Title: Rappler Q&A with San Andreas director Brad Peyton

Why an earthquake movie? Good question. Well, when you read a script as a director, first of all, I need material that excites me visually.
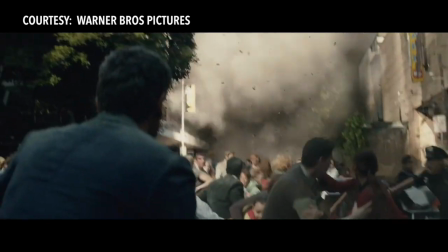14s
So you can read it and just go, this would be awesome to shoot, this would be fun, this would look cool.
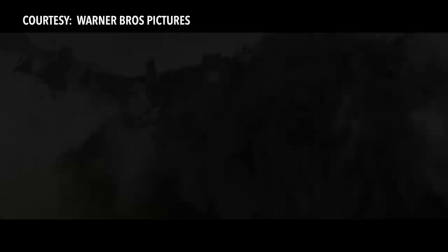19s
So the script had that right away. But that's not why you make a movie.
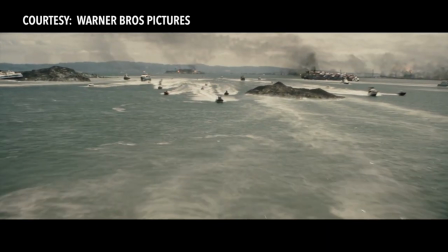25s
So the fact that there was a big disaster, multiple disasters, was intriguing and got me through the script.
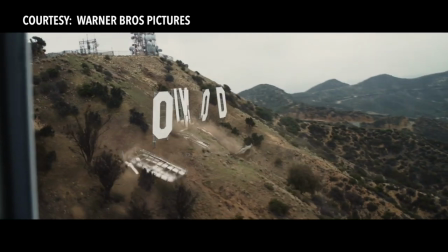31s
But actually what really attracted me to finally say, yeah, I want to make the movie, was the story of this family trying to reunite. The fact that they were a family falling apart, that the lead character, Ray Gaines, who Dwayne Johnson plays, was a hero.
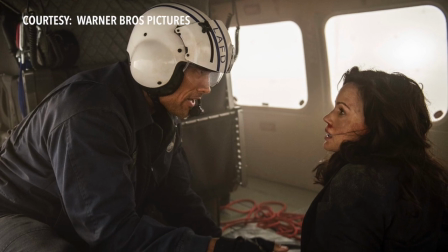46s
But he had gone through a trauma in his past that he was a blue collar guy.
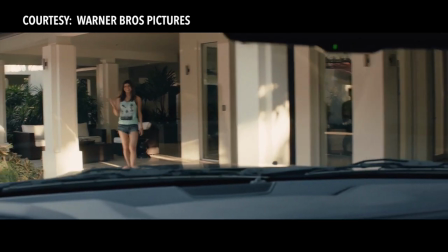51s
He was someone I'd never seen Dwayne play. and that this guy was going to try to have to save his family. The heart of that, the core of that story, that's what actually got me to say yes to the movie. I grew up in the 90s and I grew up on people like Steven Spielberg and James Cameron, and no matter how big their movies got, you always felt like you knew those characters and you were following those characters.
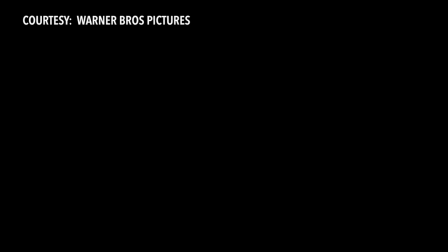74s
And my argument is always with spectacle and scale and all that stuff and big action set pieces is that they're very entertaining, But if you really want them to resonate, you need to care about the people inside of the events. Have you ever experienced a natural earthquake or maybe a disaster? Well, I'm from Canada, so a natural disaster for us is a blizzard. Though my house has been entirely snowed under once, and we had to dig our way out. But that's not as bad as an earthquake, obviously. I've experienced little tiny earthquakes in California, very small ones. And they're at that point where you're sitting in a room, and it just kind of shifts around. At first, you actually don't know what's happening. You kind of think like I'm tired or something and then you see your picture frames moving and you're like, okay That was an earthquake, but it's nothing scary.
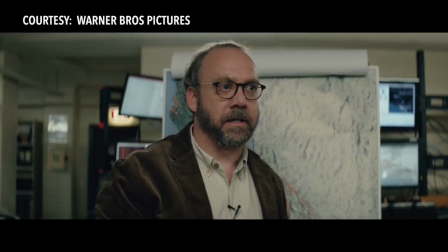119s
It was just more kind of strange For the movie we researched every aspect of the film from the seismologist
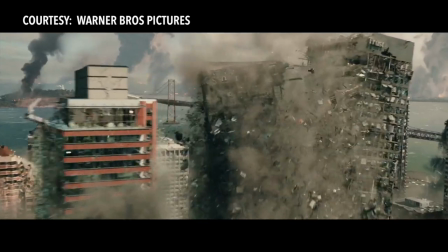126s
You know Dr. Lawrence Hayes Paul Giamatti's character all his lingo equipment all
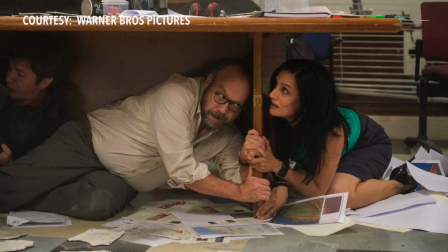131s
of his gear all of that was researched to the point where It all changed a week before we did his scenes and had to rewrite all his scenes to make all the dialogue correct And then in terms of the visual presentation of an earthquake and a tsunami We looked at every piece of footage we could find stills Every single visual effect shot in the movie actually had a file reference So if a shot came up and I didn't like it I could say bring up the corresponding shot number and they bring up a file and they'd open it and I'd say Okay, I see where they're going wrong. I don't like this. I like this. I don't like that So you could go back you could constantly what it was doing. It was keeping me It was keeping the visual effects, it was keeping the art department honest in the design.
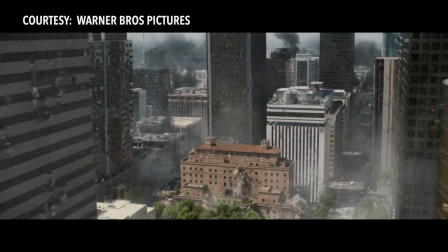172s
Because I didn't want it to feel silly. I wanted it to be grounded in something. So if a brick building fell down, we had footage of a brick building falling down. If it was a wood building collapsing, we'd have footage of a wood building collapsing so it was reference. Speaking of shots, can you tell us about that one special shot? I'm not talking about a favorite. Maybe the shot that took you the longest to prepare? The single shot that you're talking about is the five-minute shot that chases Carla's
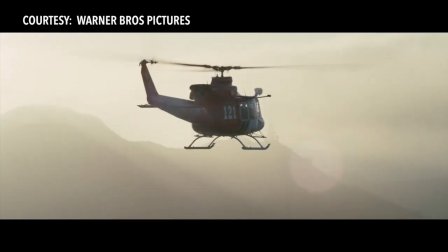199s
character through a restaurant that's at the top floor of a high-rise as the building is collapsing.
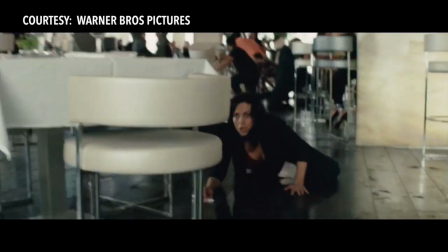207s
That set is a massive set, and everything in the set shook in order to kind of build the vibe. I always wanted to shoot as much in camera as I could.
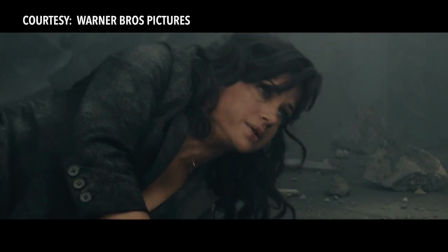218s
I almost wanted to put the actors inside of the event so they could really feel it. and when you see that fireball go off, when you see the glass breaking and the chandeliers collapsing,
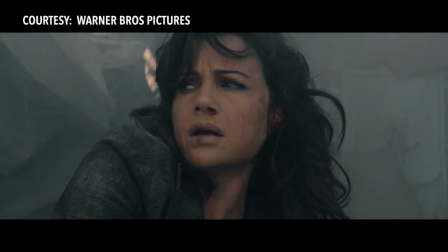226s
that's all there, that's all really on the set. That single shot took two months to prepare in Australia, took me two months to design in Los Angeles, then it took me two days for the stunt team to prepare with my cameraman, and then it took me two days to shoot it, and then it took me three months to post it. So that single shot alone was probably about seven months of work.